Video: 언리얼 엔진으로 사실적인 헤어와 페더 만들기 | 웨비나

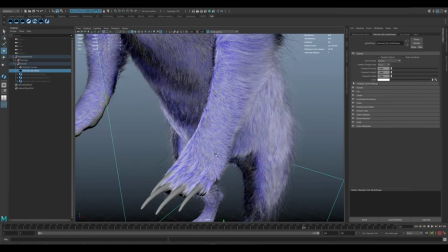1180s
It's quite smooth through the hands,
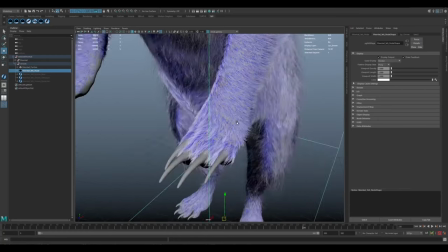1182s
a little bit more clumping around the fingernails where it's a little bit longer as
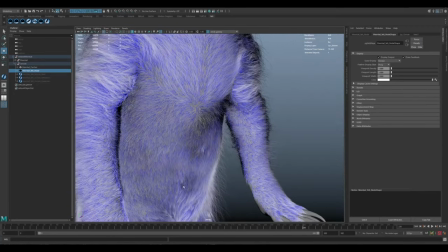1191s
we said the chest is relatively smooth down that center line on
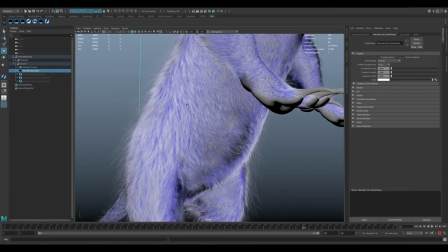1197s
the side you can see there's some clumping coming through here and there's actually a bit of a line a visual line that you can see which is also in the reference that is that transition from the longer fur on the back to the shorter fur in the belly and
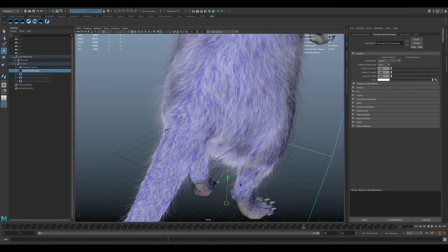1214s
the tail as well a bit of variation through there
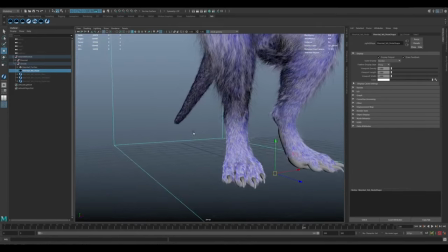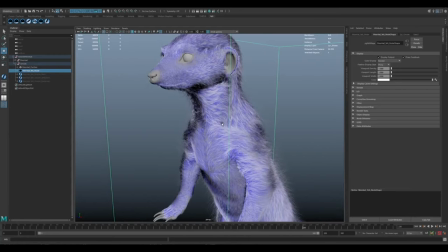1225s
a lot of that just comes down to the attribute painting you don't need a lot of nodes to create the effect but it's just how you blend those nodes together
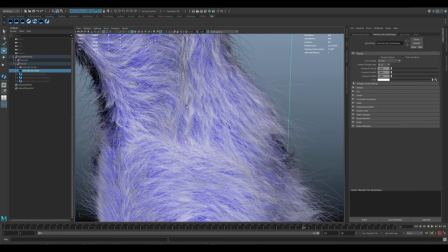1233s
combining that with a couple of different variations in the scraggle so it's not all uniform scraggle and noise
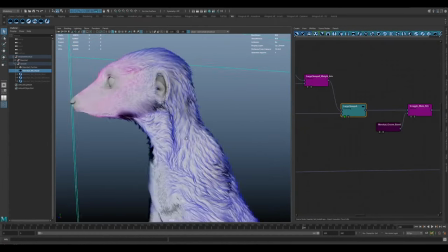1244s
as i say it can be a very time consuming process but it's the attribute painting that really
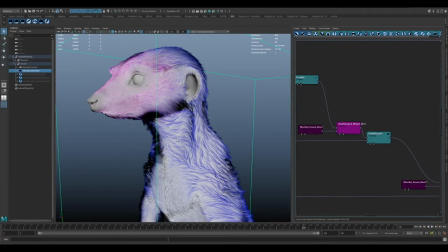1249s
makes a difference and creating that more natural variation and realism that you see in the references.
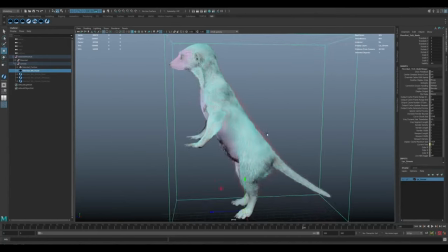1257s
The other thing that you would have noticed is that I've got different colors on certain parts of her fur.
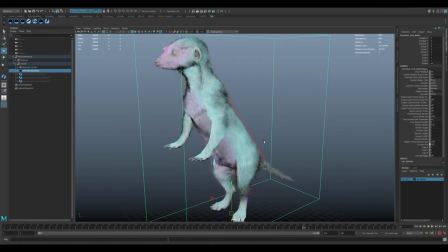1262s
This has been set up in a way that we have different group IDs for each of the different fur sets. There's a couple of different benefits to that. So if I show you the graph,
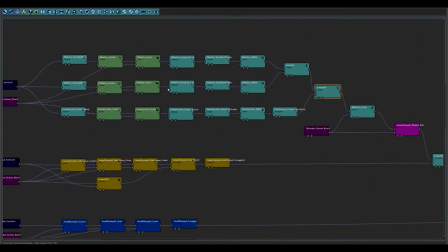1276s
You can see that at the top here, I've got the main fur,
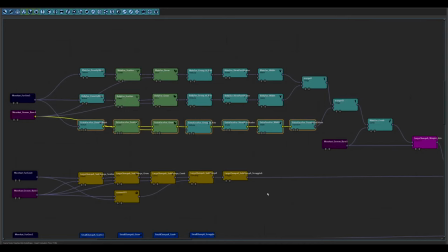1282s
I've then got the belly fur, I've got some extra fur on the face. These ones basically control the clumping.
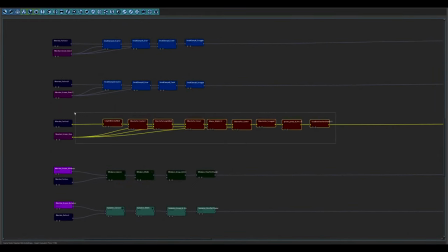1291s
And then this one's the silhouette fur. And then they are all merged together and different effects are applied as it goes down. so you know we add the large clumping we add smaller clumps scraggle some
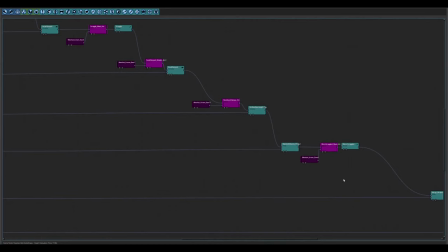1309s
more micro scraggle and again they're all painted with the attribute maps and
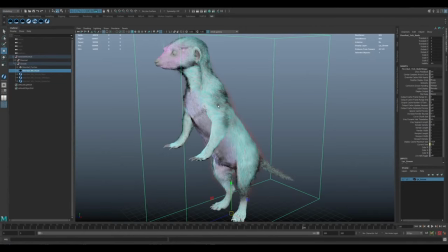1316s
the purpose for that is it gives us extra control both in the engine and in here when we're sculpting the fur so you can see i've got those colored.
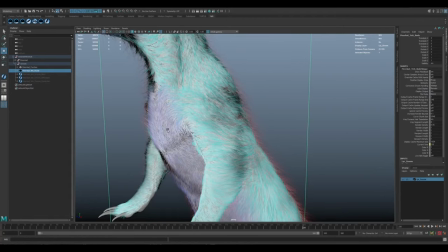1329s
The red fur is the silhouette fur, the blue fur is that belly fur,
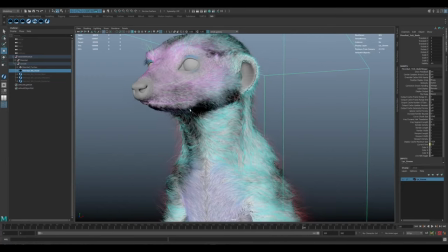1334s
the greenish color is the main fur, and then the pink on the face is extra fur.
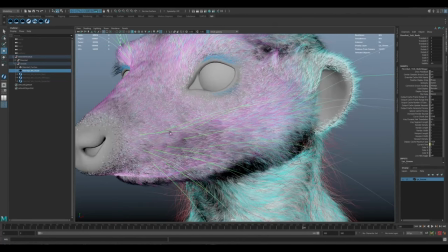1341s
Just to fill it in a bit more,
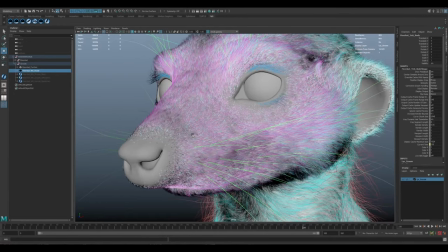1344s
we noticed in a few cases it wasn't quite rendering correctly in the engine how we wanted it to when it was getting very small.
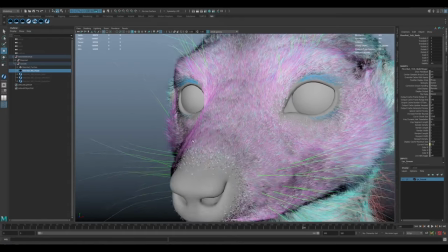1352s
So by separating these out it gives you specific control over certain parts of the face.
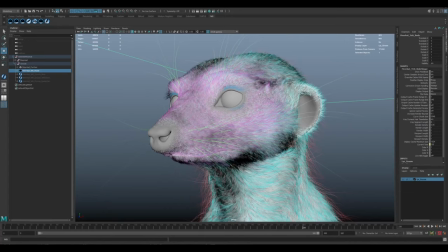1358s
If I just isolate some of that, I'll just take say the fur on the face, disable the silhouette fur.
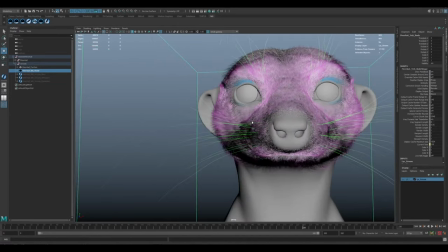1368s
So you can see here, this is just the shorter, finer hair on the face.
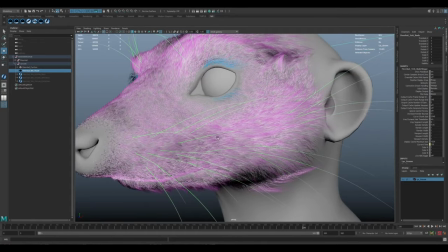1372s
It does blend in with the other areas, which I think is good.
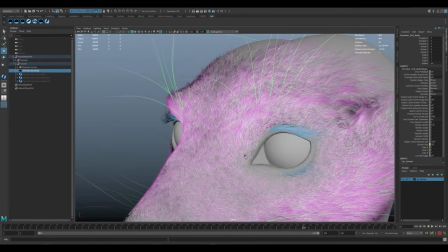1377s
Again, it just adds a little bit more of that variation.
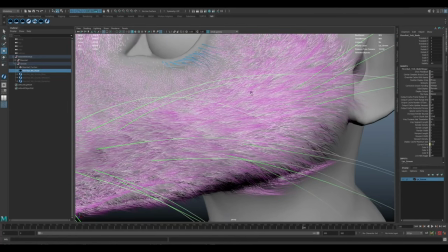1380s
Those finer, smaller, thinner hairs, they also add into some that clumping structure with the slightly thicker, larger hairs from the body fur.
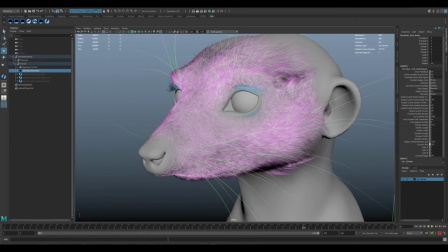1390s
And then as we saw the silhouette fur,
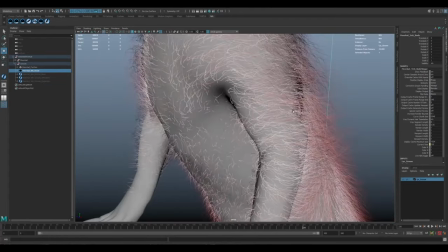1395s
it's longer, it's scragglier, a lot more noise, and that's what gives us that silhouette shape.
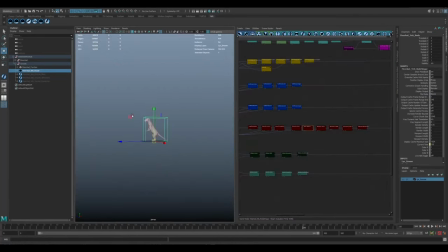1403s
So if we look at the silhouette fur, for example, having these separated out gives us control.
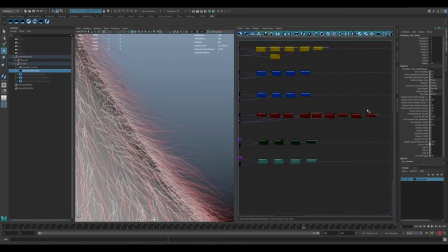1411s
So over here, this section, as I say, is the nodes that control that silhouette fur. It may be that we get it into the engine and we are trying to achieve a certain lighting look with that backlight and we just can't quite get it to look correct.